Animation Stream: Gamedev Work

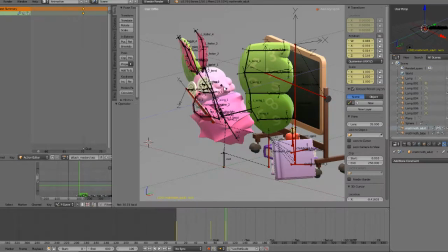Yeah, I bet that like a whole bunch of them, the comments are just like, damn, oh man.
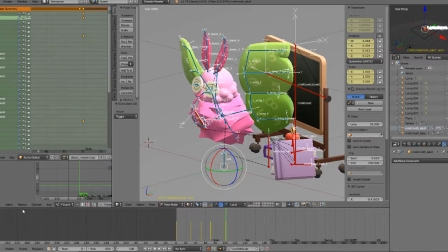Oh, what is this?
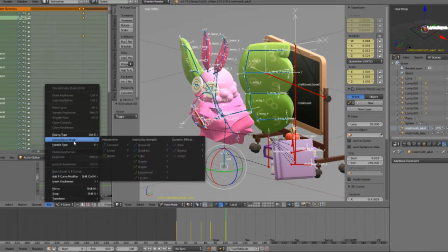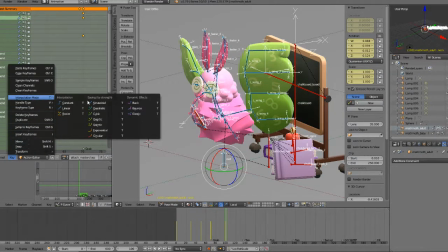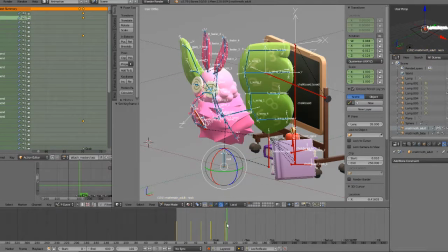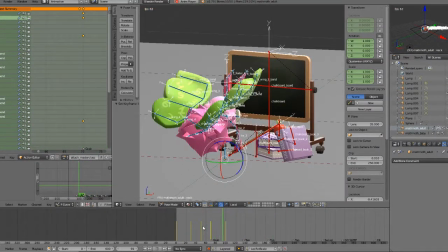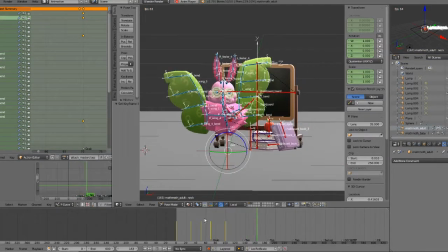Okay.
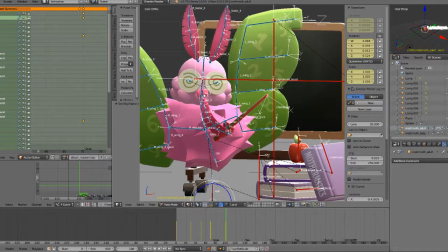So I want to give him kind of like this. It's like friendly, nerdy teacher vibe is what I want to give him.
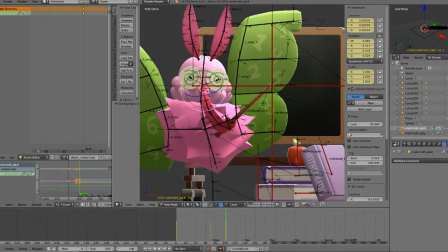Just like, hello, students, and like it'd be like in high school, he'd be like one of your favorite teachers just because of how like cool but kind of nerdy he is.
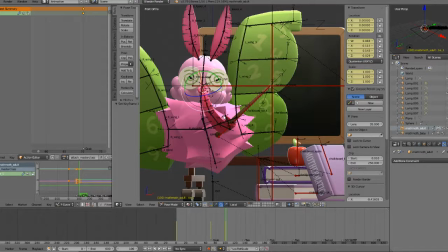Yeah, you'd probably make a good teacher for that exact reason. It'd be like the teacher where it's like you go in after school and he lets you use the lab for whatever you want, the computer lab. Uh-huh. It's like, yeah, you can go ahead.
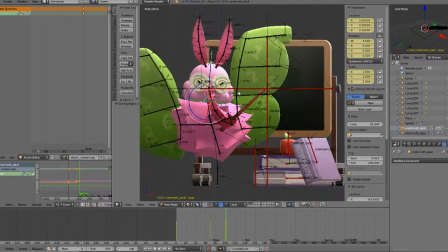I had a teacher in high school who installed DOS simulators in our lab.
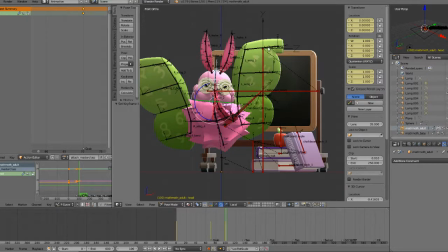Oh my god. Yeah, that's how I first played the Incredible Machine.
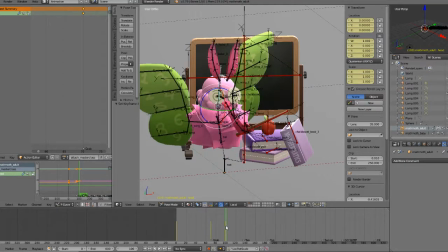Oh my god. So you'd be like, don't tell anyone kind of thing. Oh, that's amazing.
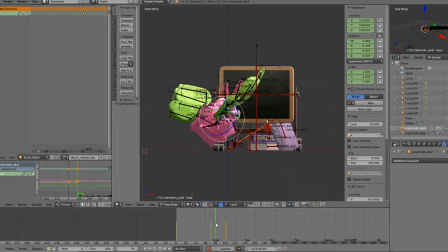Fucking like, if you ever taught a class, like I bet that like you would be one of those teachers.
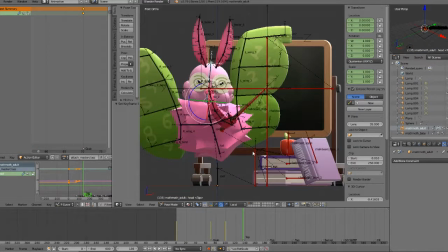I'd be the nerdy but cool teacher. Yeah. I mean, just look at you, Today we are gonna learn how to do trigonometry with anime. Maybe. Hello, students. Have you heard of the animes?
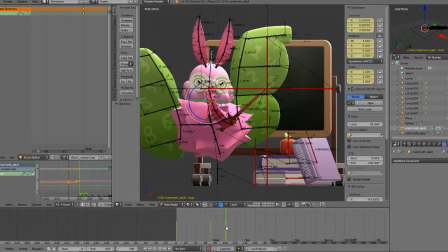Let's see. See, we can calculate the sine and cosine of this anime girl's boob bouncing.
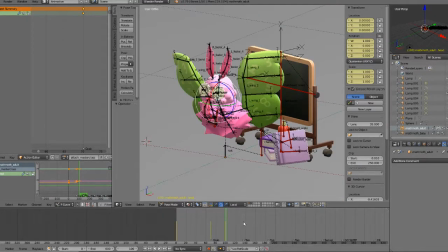Now, I'm not sure how I feel about this pose, but I'm gonna go forward, see how it looks with the next keyframe, and I'll probably adjust from there.
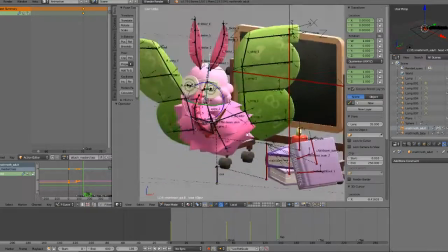So he's gotta lean back. He's gotta somehow orient himself where he can still fly.
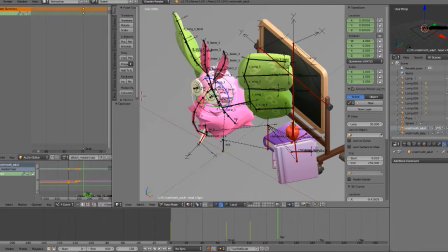So I'm probably gonna have him like. I'm probably gonna turn him like 90 degrees so that his wings are kind of out here. But his head's gonna be still facing forward, so he's like making eye contact with the class.
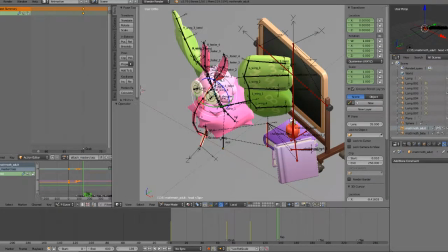And then he's gonna be tapping the chalkboard, and I'm gonna have the chalkboard like react to it too.
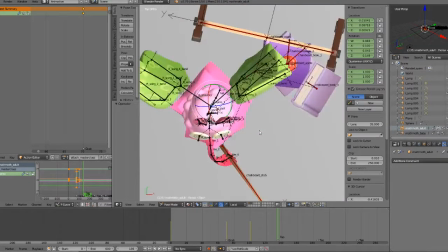Let's see. Because this isn't, thankfully this isn't a looping animation.
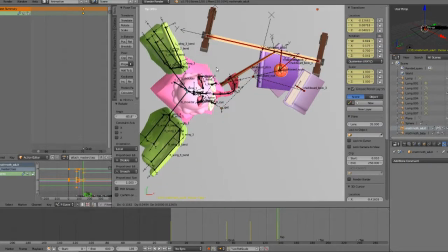So I don't have to worry about things drifting a little bit.
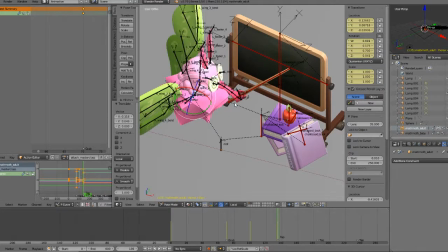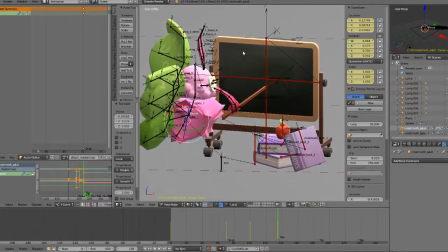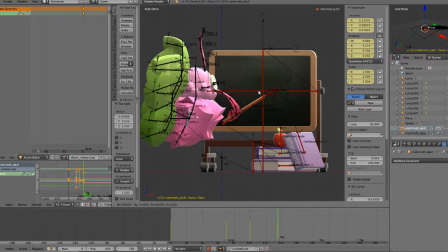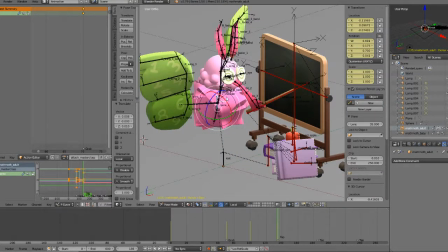It's what?
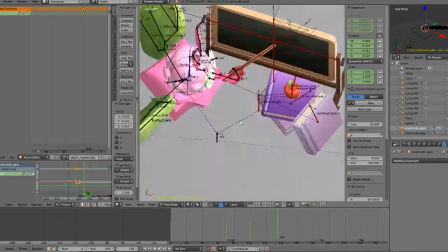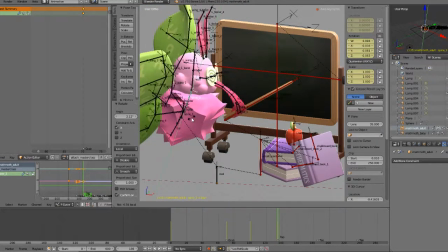bend his spine a little bit.
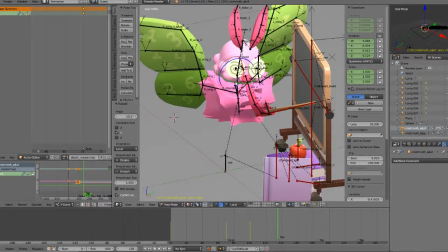Neck.
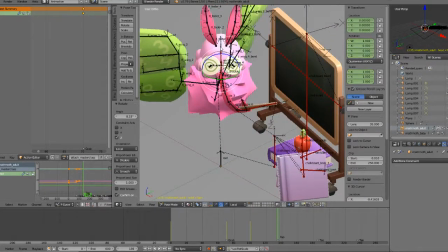Here. Head. Here.
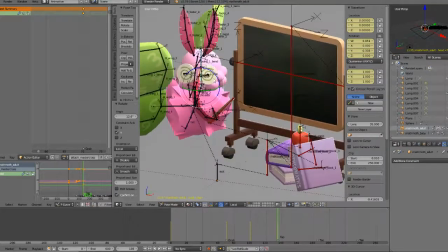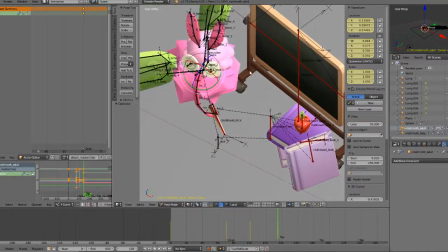Let's see, then as the board gets in the way of that wing.